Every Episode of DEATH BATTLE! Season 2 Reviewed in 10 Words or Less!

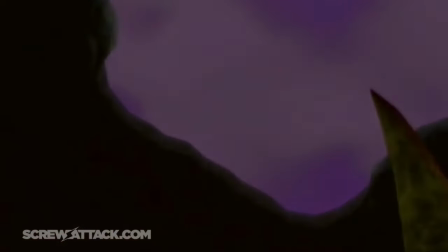984s
The pause and dramatic tone are great at grabbing your attention and making you feel uneasy, like this dark,
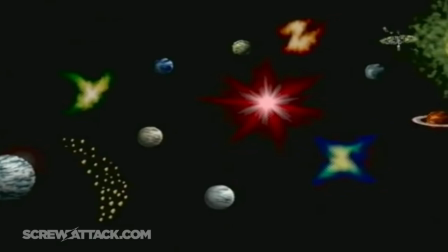990s
insurmountable force is on its way to snuff out the light of the universe.
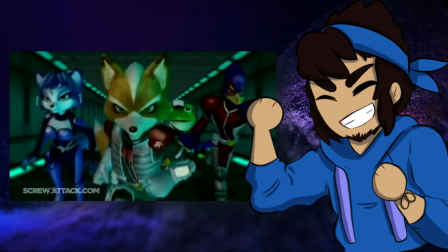993s
And the ending actually feels like an ending by saying how he took up his father's mantle and started a new generation of Star Fox.
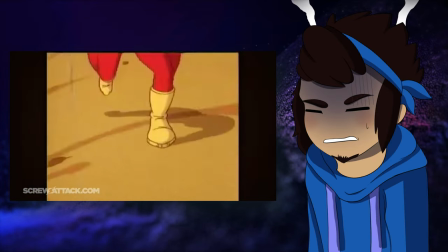999s
Bucky's analysis was a mess.
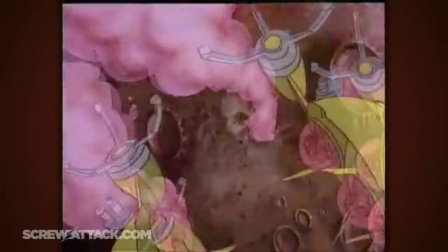1001s
I get that he's one of the most niche characters to be used on the show to this day, but they spent way too much time being like, okay, I know this guy is obscure,
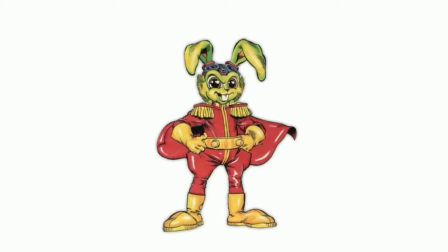1009s
but trust me, he's really cool and not just here because we needed an obligatory Fox matchup.
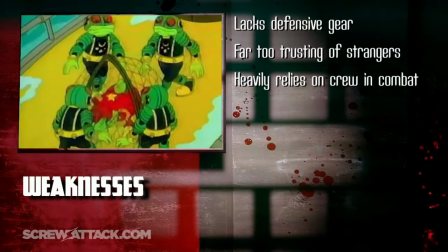1014s
The comedy is more in your face, they show the weakness section while talking about his strengths, and play 37 seconds of the show's theme song.
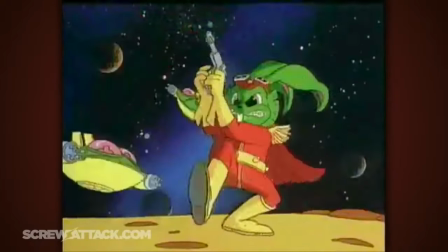1021s
And no, they don't actually play the entire theme, but it's still more than half.
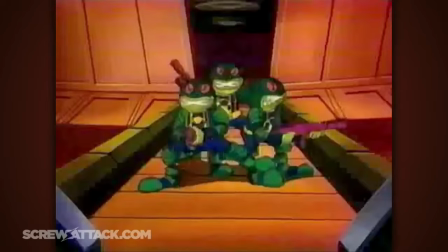1025s
It's a cartoon theme song from the 80s, so of course it kicks ass, but it shouldn't be used to introduce a character you already know most people haven't heard of.
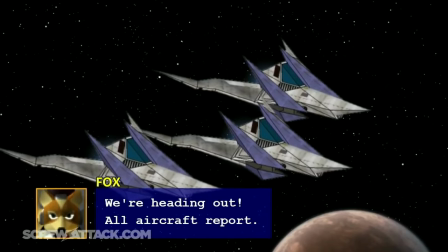1033s
That's your job, guys! The opening can be put into the same category as Goku vs. Superman's abridged skit, but this is so much worse.
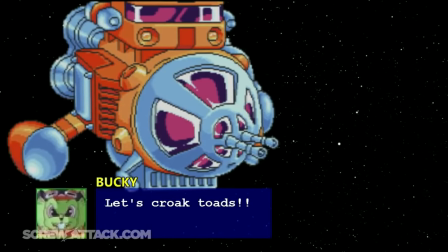1041s
It's slow, visually unappealing, and much like Peach, Slippy was another character that gamers were way too obsessed with hating on at the time.
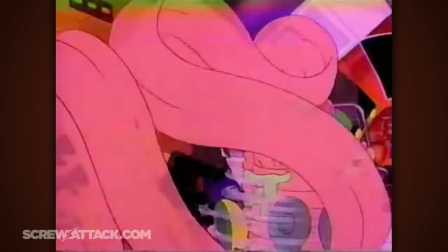1048s
Bucky and his crew fight toads, to be fair, so it'd be weird if this wasn't at least mentioned,
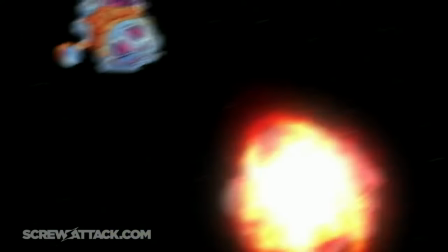1053s
but Slippy makes no attempt to get out of the way, and his friends don't even bother doing anything until after Slippy dies.
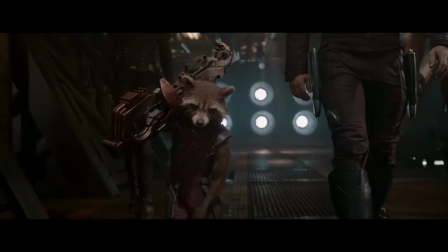1058s
And Fox even takes his damn legs in the aftermath! You know, this reminds me of this one trigger-happy space raccoon I met way back whenever.
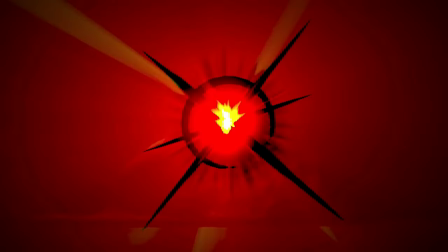1065s
Wonder how his vacation in Space Hawaii's going.
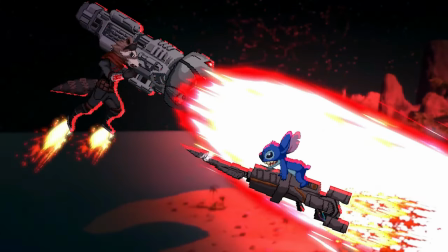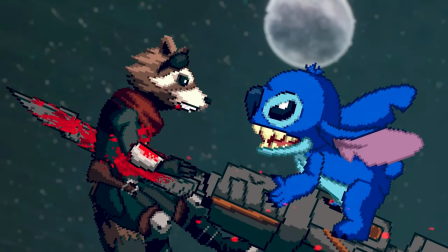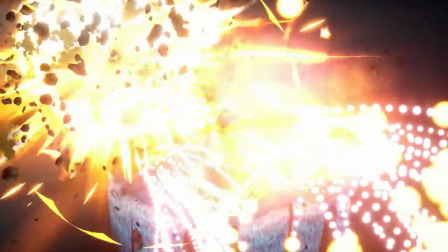1078s You motherfucker!
Just skip to the fight part, because this is honestly some pretty solid stuff.
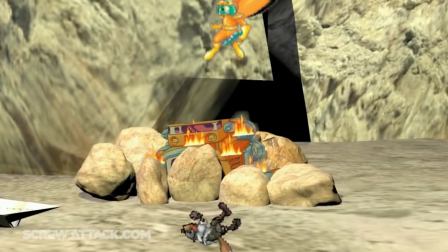1085s
It's Molly Delizer's debut, who we'll be seeing plenty more of this season for good reason. This is basically just Smash Fox, but it's a well-animated Smash Fox.
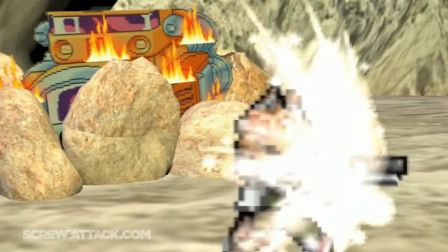1093s
And his wombo combos are major highlights. We do get a lot of shooting, yet somehow missing, even when the target is motionless moments.
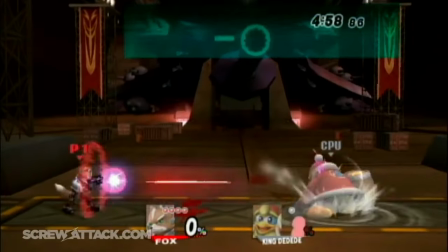1099s
Even when Bucky is plummeting straight down. Though this is Smash Fox, so I wouldn't be surprised if the implication is that he is hitting Bucky, but it just doesn't make him flinch.
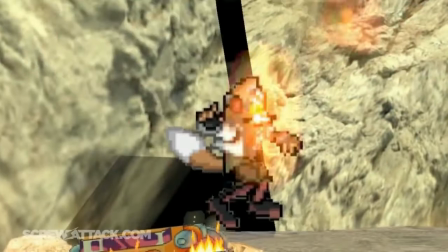1108s
That bunny stomp is about the best thing I could say about Bucky here. Cause it's basically the Fox McCloud show.
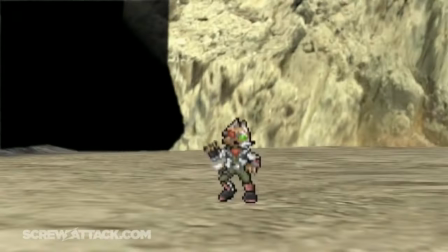1113s
He gets the most stylish moments, most of the dramatic beats are focused on him, and the only voice clip Bucky gets is when he's getting choked to death.
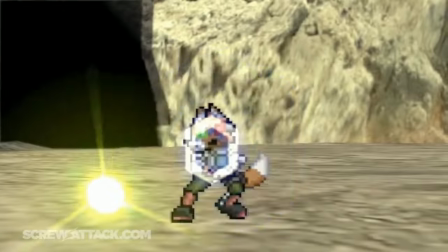1120s
Speaking of which, the climax hard carries this episode's score. It may be an old wives' tale, but I love how when Fox loses his metal legs,
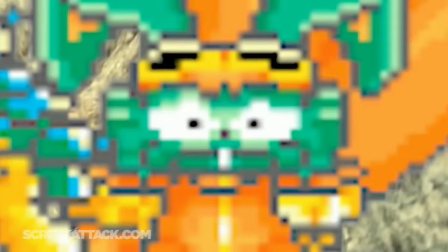1127s
his headstrong attitude directs him to use whatever scraps he has left to charge in and catch the inexperienced Bucky off guard before a death that has no reason to be as brutal as it is.
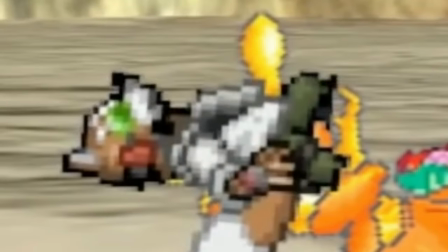1135s
And yet it's so friggin' badass, I can't help but love it. This episode is so weird for me to rank.
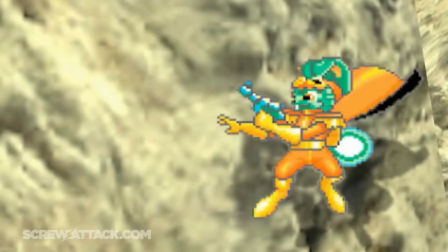1141s
The analysis is halfway great, and even though the fight is 2 minutes and 41 seconds,
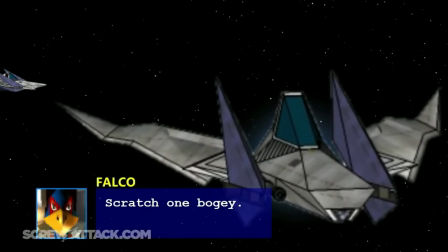1146s
nearly a minute of that is spent in the drab space setting before we actually get to the fight on random ass planet.
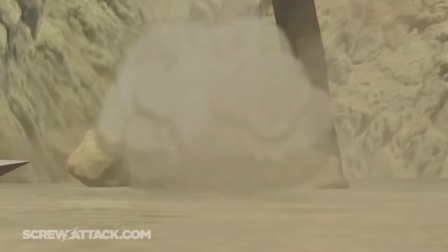1151s
This could be due to the new animator transition as well as the lack of confidence in using a character as obscure as Bucky, but I'd say the good outweighs the bad.
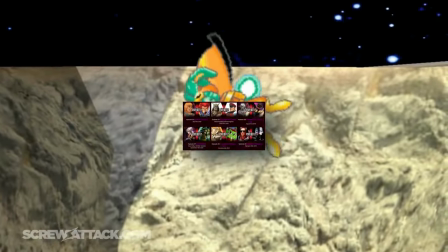1158s
But now that we've covered every 2013 episode, I know, right? I know what you're all thinking.
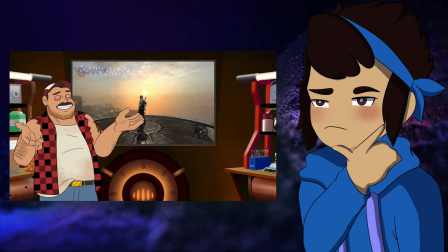1163s
Was Cole versus Alex faithful to this era of the show? Fuck! Not really.
Even in the future, nothing works.
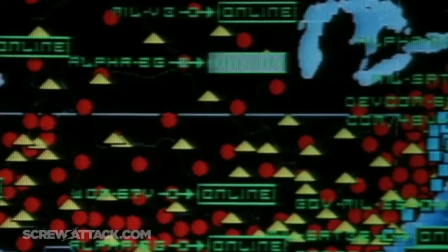1171s
Terminator versus RoboCop. I'd say it's fitting that we got this episode after Bucky's bad guys were compared to Skynet,
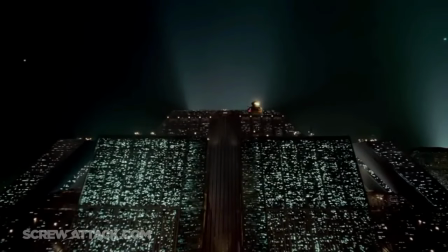1177s
but most of us had long forgotten that episode by this point since it took nearly 4 months for it to come out.
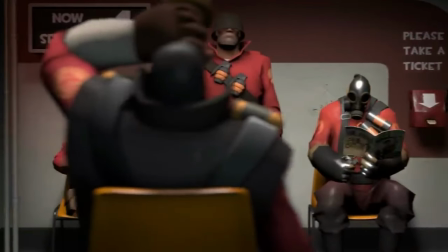1183s
At least the wait between Goku versus Superman and He-Man versus Lion-O made sense. I was so sure as a kid that the show had died.
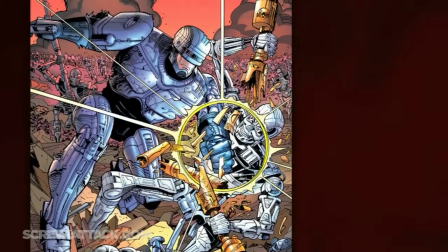1189s
Anytime someone says Death Battle should go back to the release when ready mentality, I'll direct them to this torturous wait period.
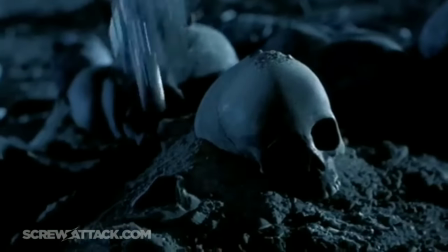1196s
Luckily, it was more than worth it. It's our first episode featuring movie characters, which happens way less often than you'd assume.
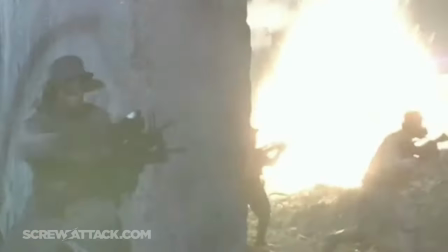1203s
Since they're film characters with clear and digestible stories, sort of, this is time travel, it helps these analysis sections feel more properly structured than any before.
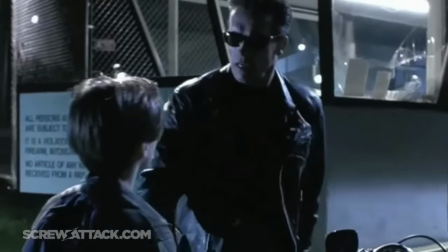1211s
These clips are great at familiarizing us with their iconic one-liners and even following up on the host's banter.
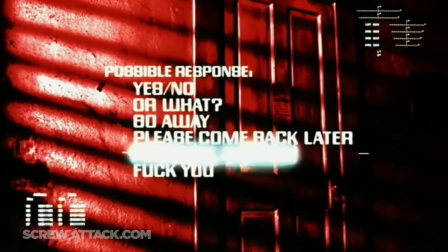1216s
Like here, it feels as if Arnie is saying that to Wiz himself or calling him sloppily designed.
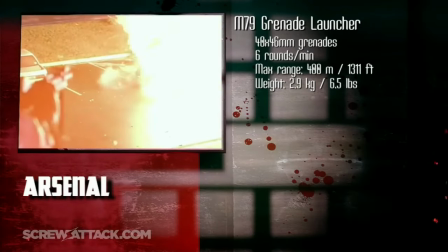1220s
Hearing the sound of each of the weapons being fired was a neat touch, the montage of RoboCop's crime-stopping was hype,
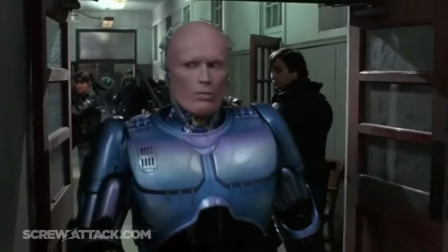1226s
and the transition from his weaknesses right into why we love him was so damn good. Like, yeah, he's technically human, but even with a cold, he's still a badass.